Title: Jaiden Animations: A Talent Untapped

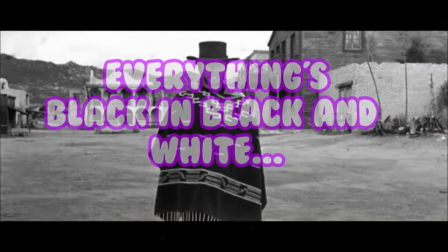(4:05)
And then just as fast as it came in, everything's back in black and white. You'd probably be confused and not really know what happened.
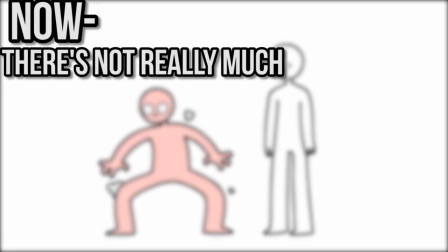(4:14)
And this is the same for Jaden's videos. Now, there's not really much advice I could give outside of this one major thing.
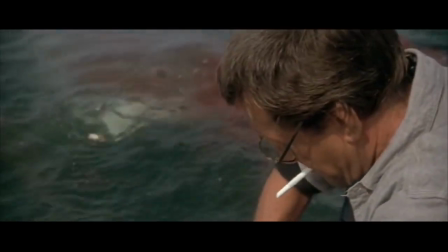(4:22)
Consistency. Now when it comes to any form of media, consistency is definitely the key,
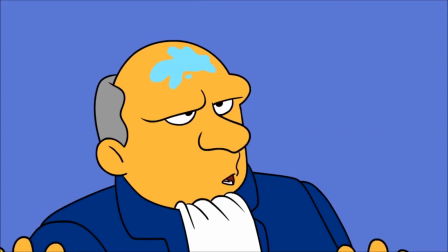(4:27)
especially in animation, and double especially in collaborated animation.
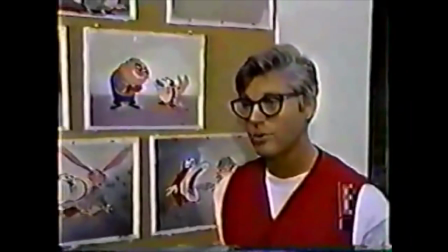(4:34)
Consistency is a key factor in any professional animation studio. If you're not willing to stand up and meet the criteria for a project and conform to its artistic rules,
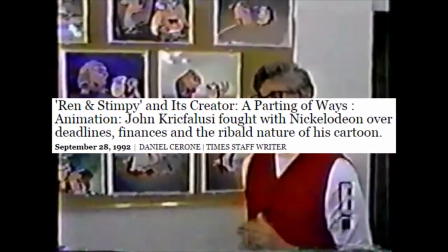(4:43)
then you're going to get kicked out of the studio immediately, at least in a professional setting.
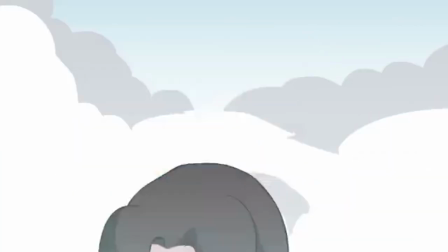(4:48)
When it comes to something like YouTube animation and collaboration, there's a point where professionalism and creative freedom don't really mix. Now I'm not saying people who want to work in a professional setting on YouTube have to give up their creative freedom, no. They just have to know when to conform to style and rules and be one with the collaboratory effort.
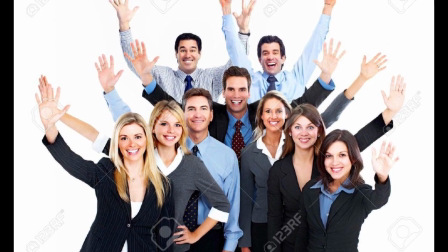(5:08)
If you're not willing to work as a team and try to be similar in a collaboratory effort, your art's gonna stick out like a sore thumb, kind of like Jaden Animation's videos.
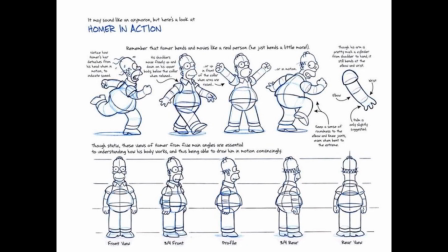(5:16)
By creating a more consistent model sheet and telling people what line width, color, and shading techniques to use,
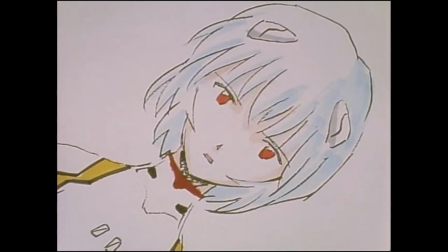(5:23)
the final product is going to look a lot more clean and professional than if there were a few rules set and people just went ham on their art styles. Another thing to work towards in a collaboratory animation is working with the weakest artist and finding a common goal that everyone can meet. Now, this doesn't sound like much, but it can drastically improve the quality of your videos by just changing how everything's put out.
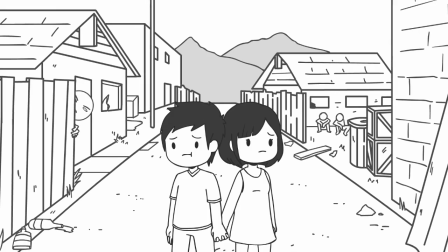(5:43)
For example, take a look at Domix's channel. At first glance, you might think that it's just one person animating the videos,
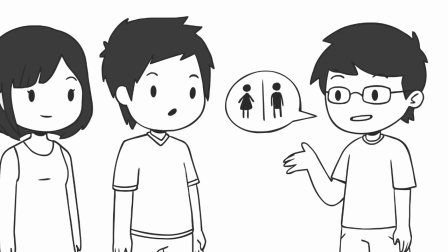(5:50)
but if you look a little bit deeper, you'll find out there's five people working on the same video.
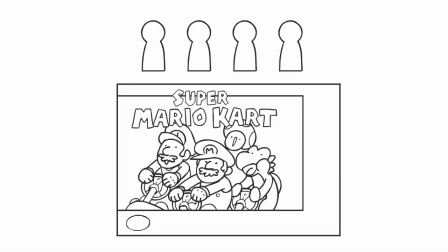(5:55)
They work in a way to keep everything consistent with each other, and not one animator is noticeably different than the other when it comes to the videos they put out.
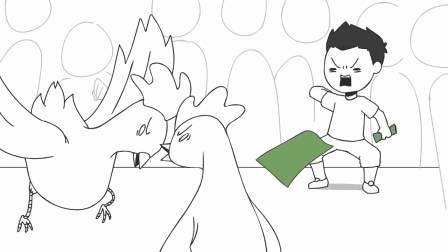(6:03)
And with that, the end result looks a lot more polished and professional than would normally happen if everyone just used their own art style for the video.
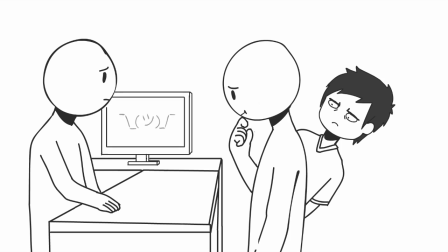(6:10)
There's also very rarely any color in the videos, and when there is, it's saturated down to make it fit with the black and white theme.
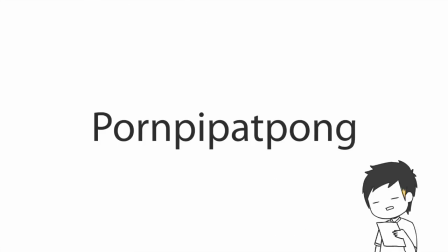(6:17)
That way it allows them to use color without it popping out and looking way too jarring compared to the black and white colors that they normally have in the videos.
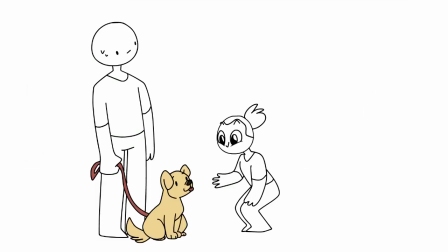(6:24)
If there's anything to take away in this video, I'd say that artistic collaboration requires both parties to agree on some point in rules.
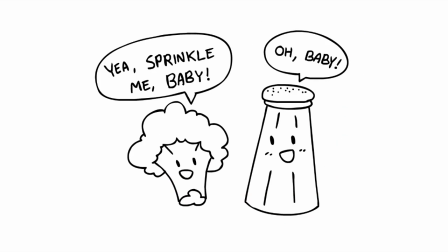(6:31)
If there's no set ruler standards, then the finished project won't look as polished as it could be. And this goes for big YouTubers such as Jaden Animations as well. Overall, she's a great channel and her animators are amazing.
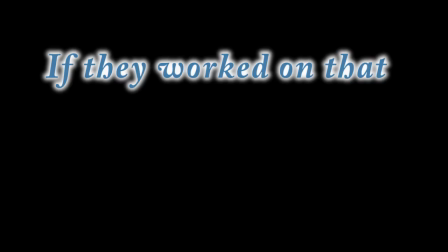(6:43)
They just need to learn how to work together a little bit more. If they worked on that, then her channel would be pretty. But in the meantime, my name is Staxolotl, and as always, a big shoutout to X-RowPlays for editing this video. If you like what we do, you can donate to us on our Ko-Fi. If you want to hang out, we have a Discord. Both will have links in the description below. And in the meantime, I hope you all have a good day.